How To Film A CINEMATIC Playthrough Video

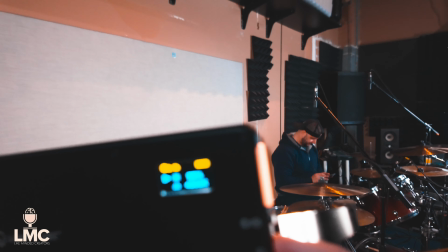(4:06)
And let's bring up the brightness to, I'd say, 70%.
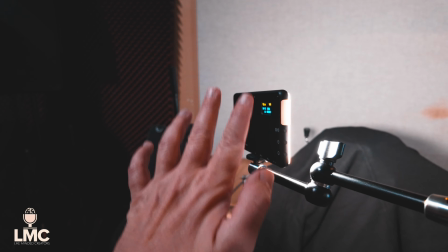(4:14)
And even at just 5%, if you're someone filming like studio vlogs at home and you only need one key light, this is it.
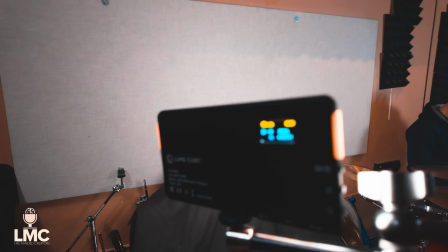(4:23)
You can get this light or any other similar kind of light. It's just as big as a phone, and you can get it cheap for about $100 on Amazon.
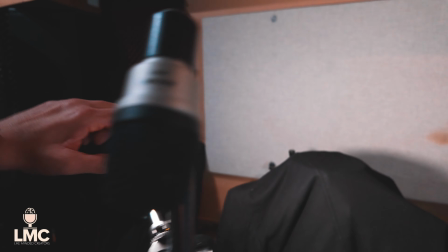(4:32)
And the great thing about this is it has a built-in diffuser on the light.
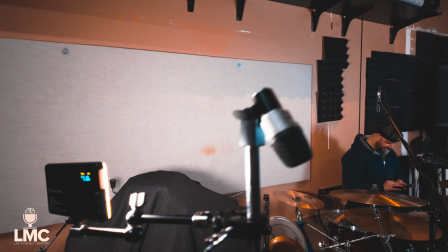(4:37)
So the light coming out is super soft, and you want that if you're going to be lighting up a portrait, which is what we're doing right now with Greg behind the drum set.
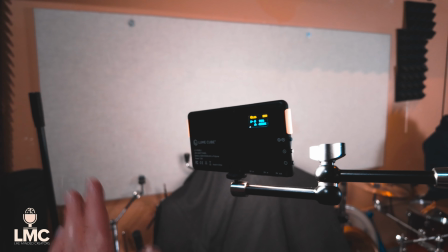(4:46)
So if you ask anyone in the world of audio what makes a great mix,
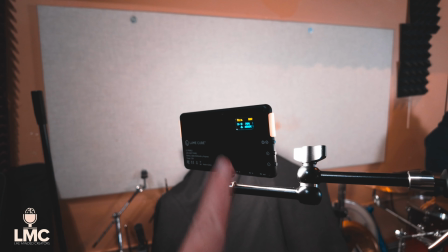(4:50)
the answer to that question is always going to be a good source, a good recording played by a good musician.
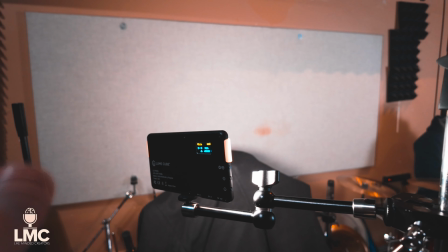(4:56)
And it's sort of the same with cameras and lighting. what makes or breaks a great looking shot is lighting.
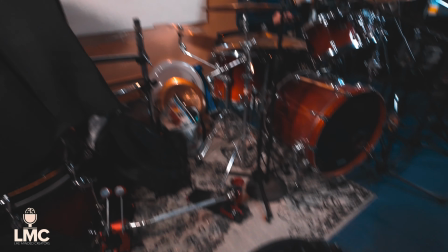(5:04)
So right now I'm going to take my main camera, the A7RV,
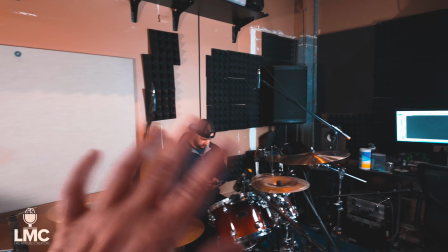(5:08)
and I'm going to be looking at different types of angles with the light, play with the light, and see how Greg looks in the camera on the picture.
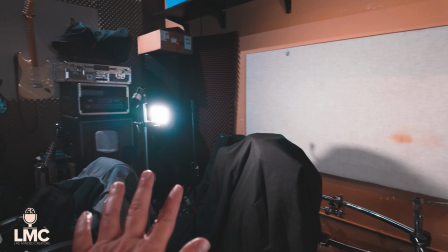(5:16)
And he's looking fabulous right now. But what I'm gonna do is basically have this shine.
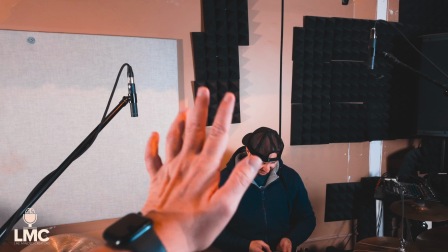(5:22)
So I wanna get a nice contrasty, and this is a super cringe word that I see all the time on YouTube.
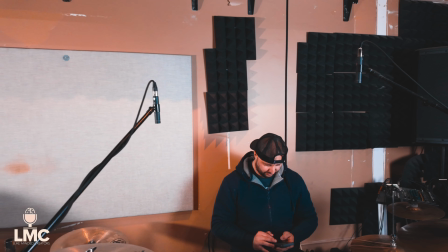(5:30)
I want a cinematic look. If you look up how to make a cinematic looking video, thousands of videos are going to come up.
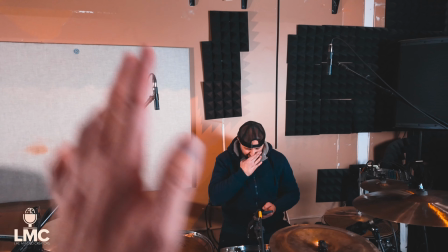(5:39)
There is no real setting to make a cinematic video. It's all about lighting.
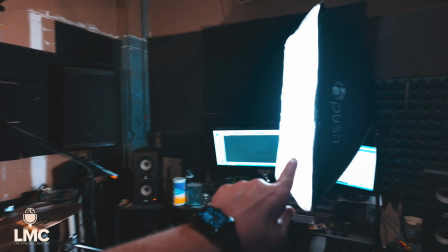(5:43)
So what I really want to do is use I'm not even going to call it the Amazon light, it's called the H-Pussin light.
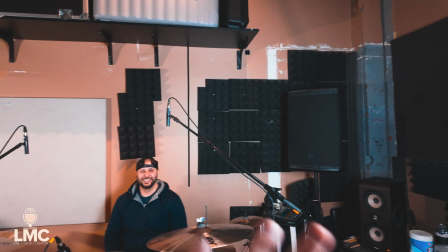(5:50)
I'm going to have this be just like a main key light to just light up this area,
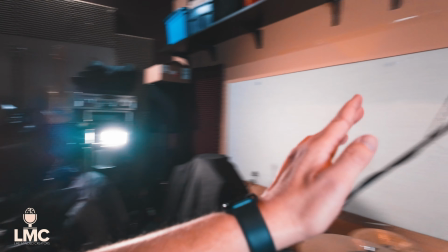(5:56)
but I want to get this light to act as what's called a hair light.
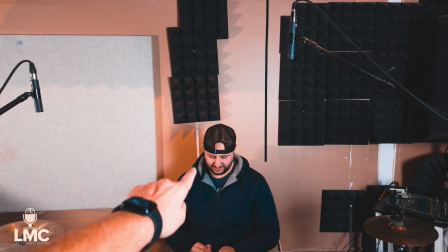(6:00)
So I'm going to highlight the right side of Greg's face right here, my left, his right,
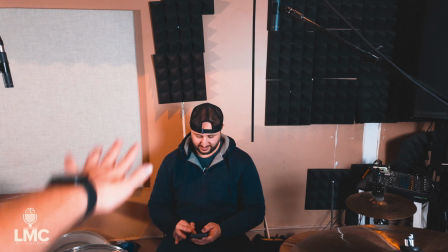(6:05)
and I want it to basically highlight the outline of his right shoulder and the right side of his head,
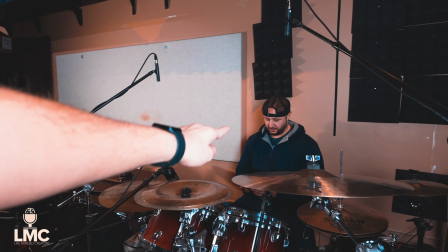(6:12)
so that if I come with the camera right here, it's going to look, I hate using the phrase, but it's going to look cinematic.
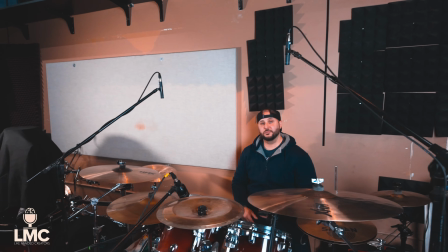(6:20)
So that's what we're going to do right now.
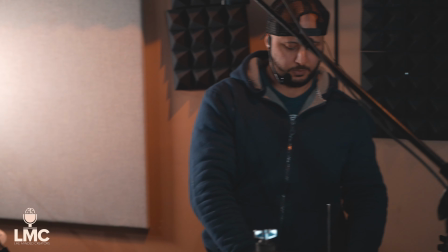(6:22)
All right, so I'm talking to you now from the A7R5 with the 50mm lens, and we're doing a test clip right now.
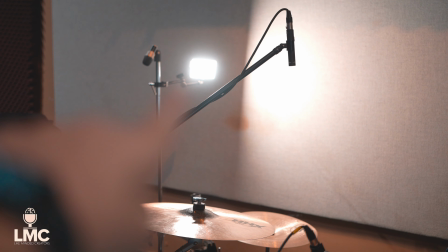(6:30)
So right there is the light, and as you can see,
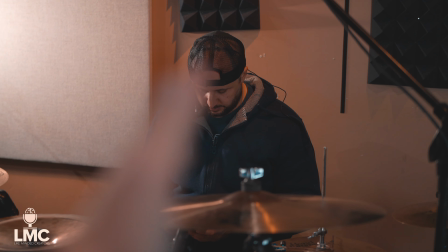(6:34)
it is shining on Greg's face and highlighting the right side of his face, but his left side right here is a little dark.
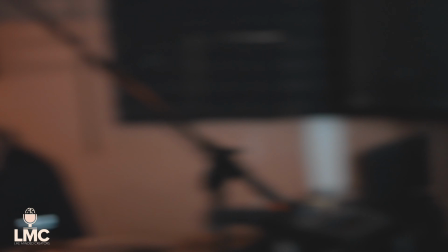(6:42)
So we're going to have the H-Pussin light now be sort of a reflective light,
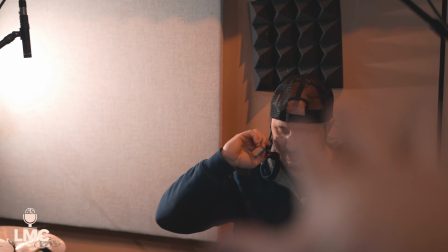(6:48)
so it's bouncing off there to bounce onto Greg's face, so it's not completely dark.
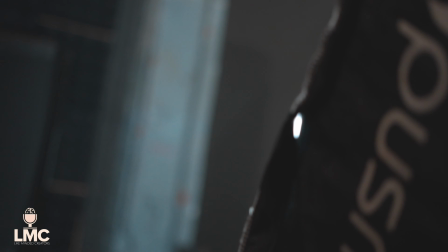(6:56)
And it's a very subtle difference, but now I'm going to turn off the H-Pussin light and you're going to see the difference.
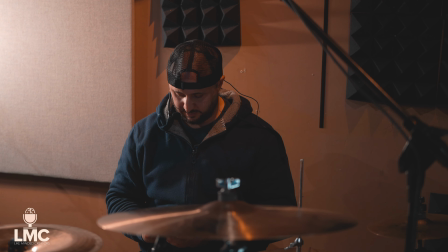(7:04)
So this is the light on, and you see how it just got instantly darker around here.
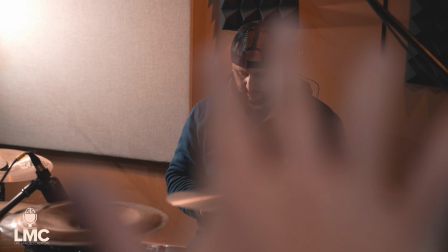(7:10)
It's still passable.
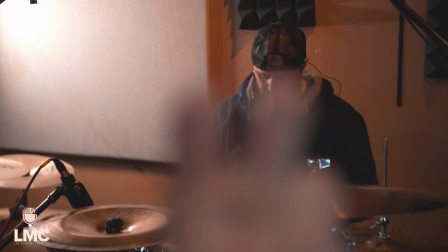(7:11)
If you only have one light and you want it to make it look cinematic, one light shining like this, you can get away with it.
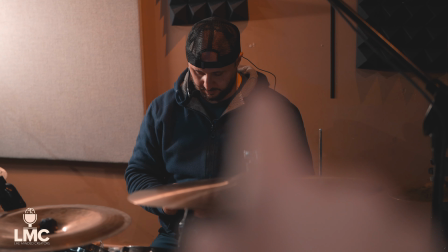(7:19)
But we're going to have, it's too dark for my taste.
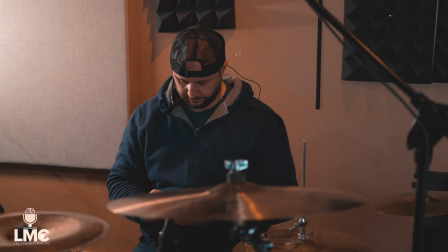(7:22)
So I'm going to turn this light on, and you see how just a little bit more of his face got lit up.
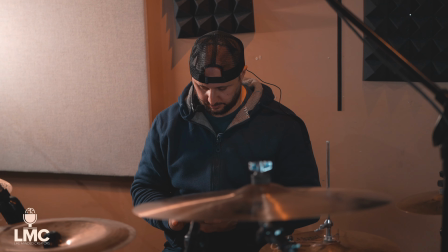(7:29)
In fact, I could probably move it over just a little bit.
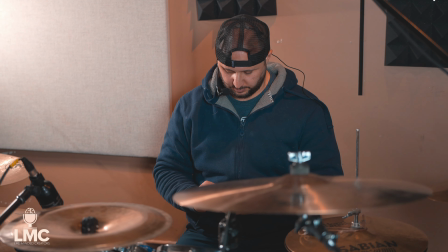(7:32)
See, if I shine it right on him, yeah, he's nicely exposed right now, but it's not generating the effect I want.
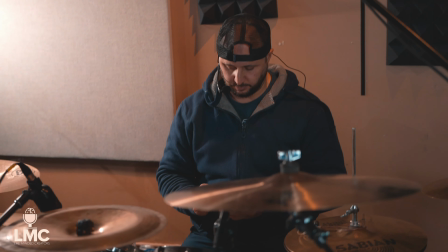(7:40)
So let's move the light a little bit more to the right, where it is just lighting him up just enough.
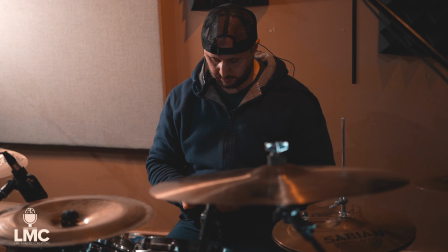(7:48)
And right there, let's turn the light off and then back on again. Perfect.
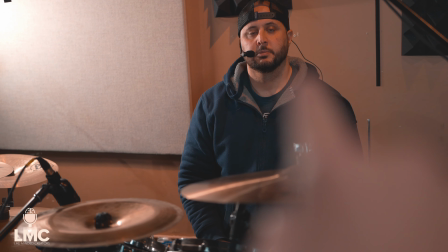(7:53)
You see how Greg's face is now darker on the left side, but still you can make out his facial features.
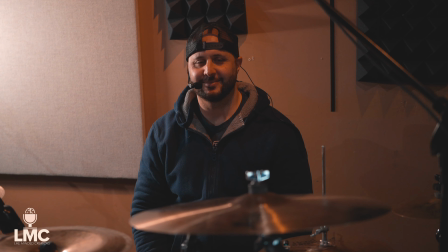(8:00)
Whereas if the light's off, yeah, there's a little bit of too contrasty imagery going on here.
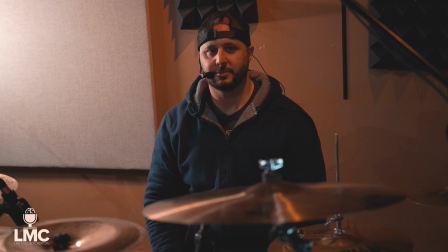(8:08)
So let's turn it on. There we go.